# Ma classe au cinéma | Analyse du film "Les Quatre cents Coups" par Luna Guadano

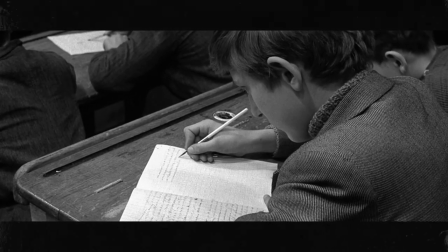Quand L'éclat de son cou est présenté au Festival de Cannes de 1959, c'est un triomphe.
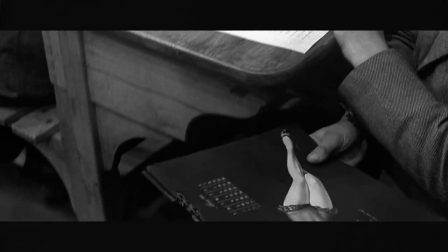Il remporte le prix de la mise en scène et séduit le public.
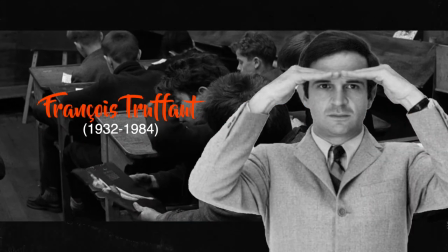C'est le premier long-métrage de François Truffaut, qui marquera le cinéma français et deviendra l'un de nos réalisateurs les plus célèbres.
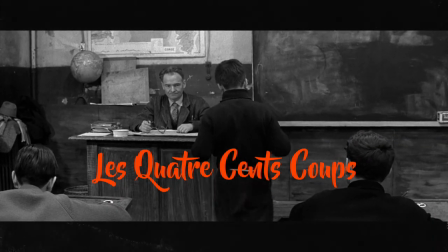L'éclat de son cou, avant d'être un film culte, est d'abord un film qui défend une vision moderne de l'adolescence.
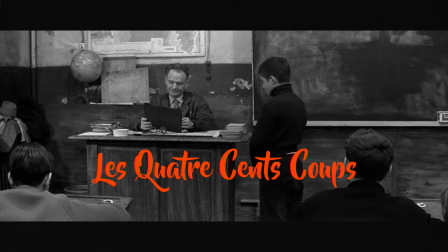Ah, c'est joli. Au piquet.
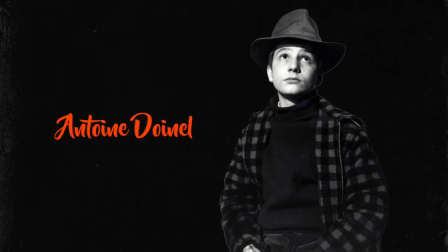Son personnage principal, Antoine Doinel, est un adolescent qui fuit. C'est ce qui va entraîner sa spirale de bêtises.
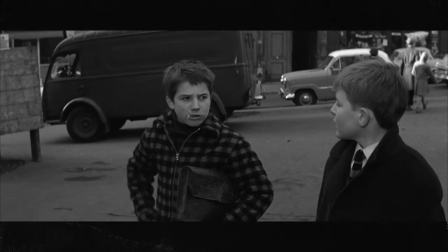Il est puni, il évite la punition.
Alors fais-moi confiance par ici la sortie.
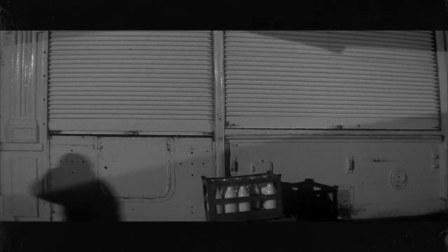Ce qui amène une nouvelle punition, donc à une nouvelle fuite, etc., jusqu'à atterrir au centre d'observation pour mineurs délinquants.
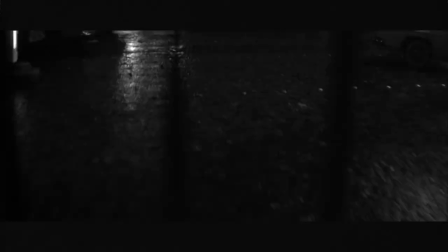Ce qu'Antoine fuit, c'est la violence des adultes.
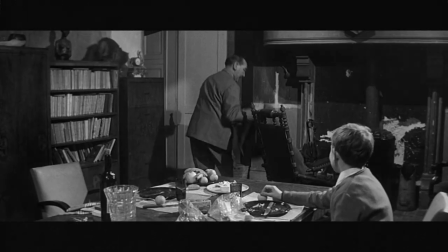Sa mère est distante, son professeur le punit à tort, les parents d'Antoine comme de René ne s'occupent pas d'eux et aimeraient presque s'en débarrasser.
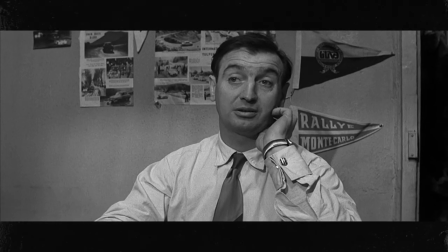À propos, qu'est-ce qu'on fait du gosse là pendant les vacances ? Les colonies de vacances, c'est pas fait pour les caniches.
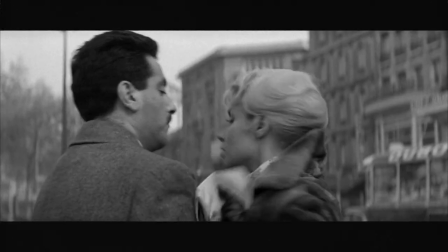Les adultes du film sont donc sourds, malhonnêtes, flemmards, injustes et parfois même mauvais.
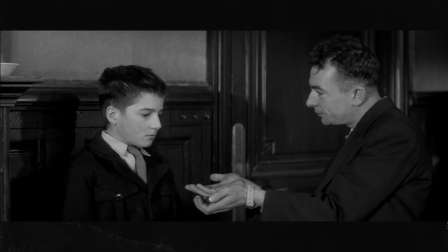La droite ou la gauche ? La gauche, monsieur.
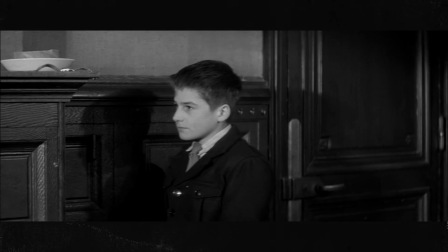C'est le point de vue de l'adolescent que le réalisateur adopte. Il se met à sa place.
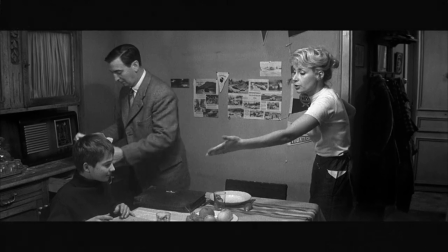François Truffaut met en scène cette opposition entre la cruauté des adultes et le besoin pour Antoine de trouver son espace de liberté.
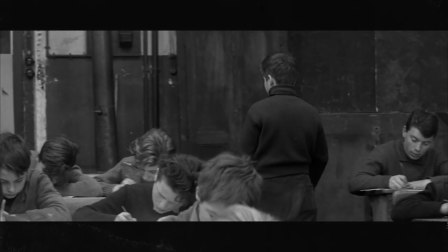Et cette opposition se retrouve dans sa façon de filmer. Quand Antoine est à l'école ou à l'appartement, les espaces sont petits, surchargés, et la caméra ne peut presque pas bouger.
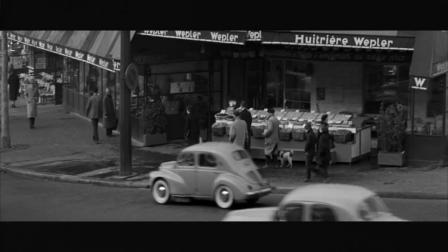Comme lui, on étouffe. Au contraire, quand il fugue, la caméra s'éloigne et laisse aux adolescents tout l'espace dont ils ont besoin.
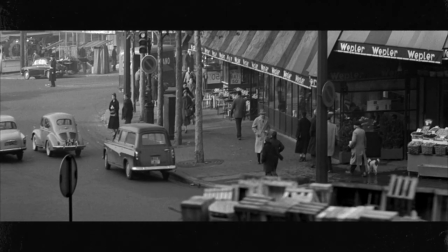Tout le monde respire.
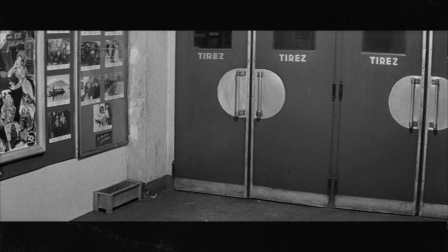À une époque où le cinéma était synonyme d'évasion dans la fiction, c'est-à-dire dans des histoires inventées de toutes pièces,
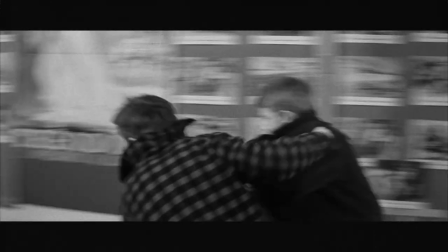Truffaut a décidé de s'inspirer de sa propre enfance difficile et de la transposer dans un film de fiction,
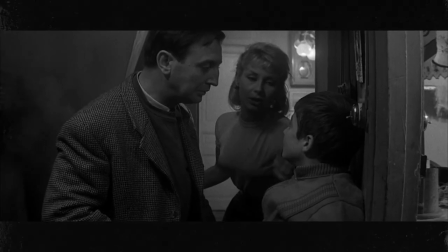dont il est l'auteur et le réalisateur. Voilà encore une grande nouveauté pour l'époque.
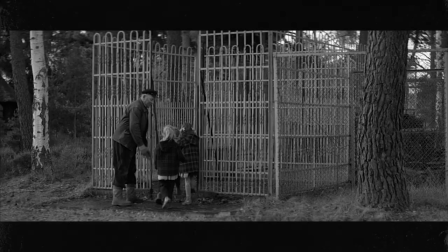C'est encore plus évident à la fin du film, quand Antoine est au centre d'observation pour mineurs délinquants et...
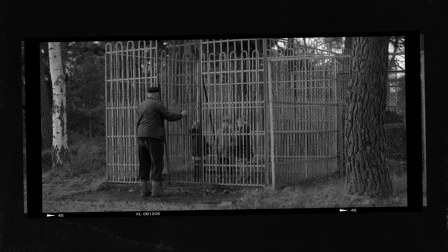Attendez, on a bien vu des petites filles être enfermées dans des cages ?
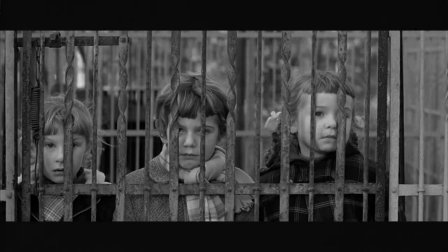Et oui, elles sont enfermées dans une cage pour les protéger pendant que les garçons du centre jouent au foot.
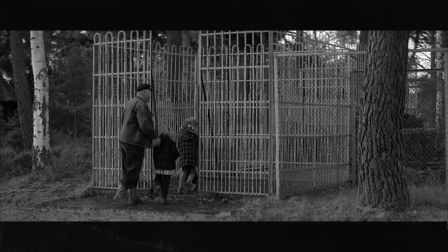Cette image résume ce que le film dénonce. Sous prétexte de protéger les enfants et les adolescents, on les prive de leur liberté.
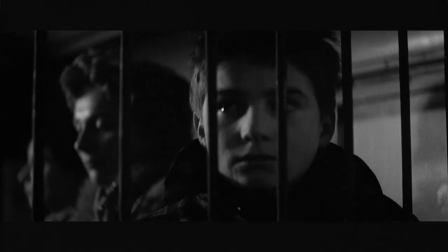C'est la vision, le regard de François Truffaut lui-même, et le ressenti de beaucoup d'adolescents, non ?
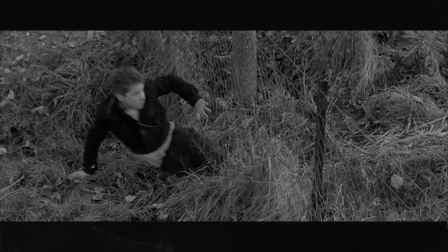Contrairement aux petites filles, Antoine parvient à s'enfuir, encore. Il s'échappe du centre et court jusqu'à la mer.
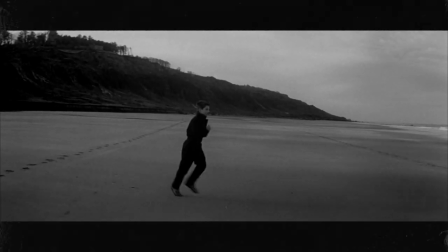Dans cette dernière scène, on est invité à faire ce que les adultes n'ont pas fait. Faire confiance à Antoine et simplement le suivre dans sa quête de liberté.
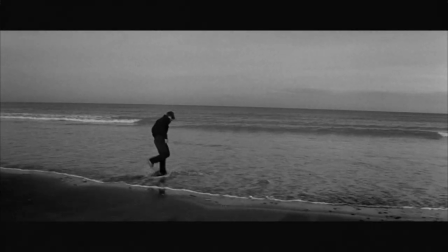La caméra fait ce qu'on appelle un travelling pour suivre la course d'Antoine, comme s'il nous entraînait derrière lui et imposait lui-même son rythme.
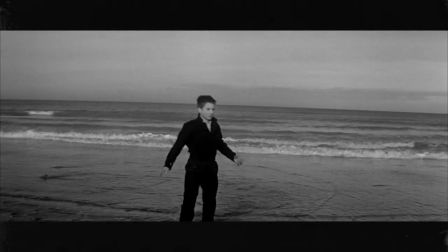Les 400 coups peut donc être vu comme l'histoire d'un adolescent qui cherche à s'affranchir de l'autorité des adultes.
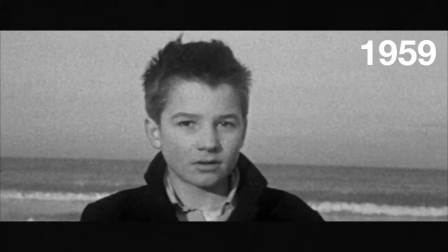Forcément, pour 1959, c'est très moderne.
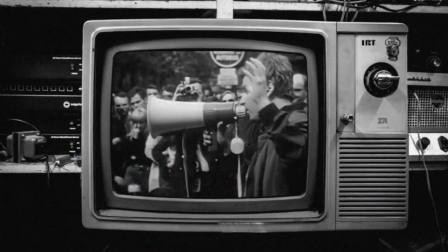On est presque 10 ans avant les manifestations étudiantes de mai 68, qui revendiquaient plus de liberté et plus de considération pour la jeunesse.
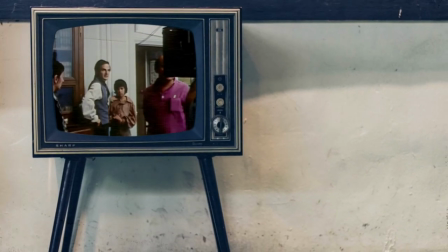Par la suite, Truffaut ne va pas cesser de s'intéresser à l'enfance et de prendre sa défense.
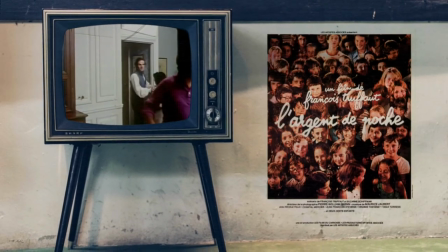Dans ses films L'enfant sauvage en 1969 et L'argent de poche en 1976, mais aussi en dehors du cinéma.
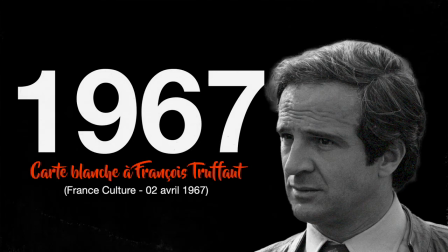Comme par exemple en 1967, quand il dédie une journée de radio au thème des enfants maltraités.
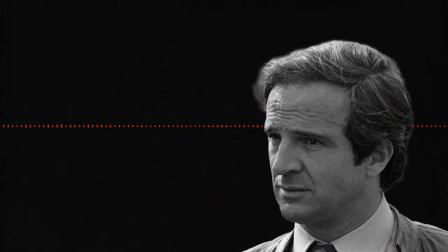Je crois qu'à partir de 13 ans, un enfant qui n'est pas heureux, je ne dirais pas qu'il est tellement protégé par les lois,
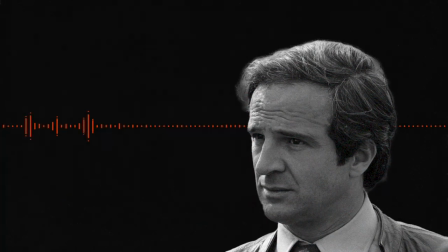mais il a encore la ressource de fuir, il a la ressource de se sauver de l'endroit où il est maltraité.
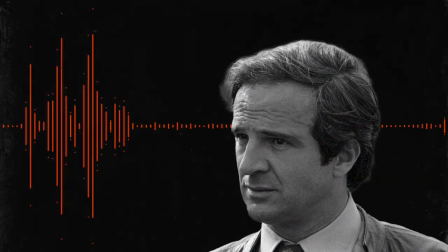Tandis qu'au-dessous de 12 ans, je crois qu'on ne met pas en question ce qui se passe autour de soi.
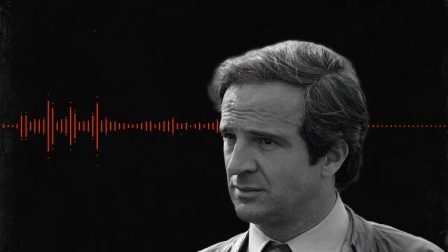On est simplement une victime complètement, une victime sans défense.
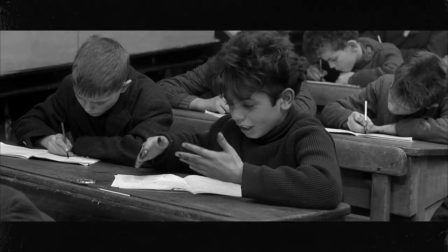Les 400 coups n'est donc que le début d'un engagement à vie, de la part d'un homme qui a su garder son regard d'enfant sur le monde.
There is something genuinely innocent and pure about Truffaut as a person and through his films, at least the way I see his films.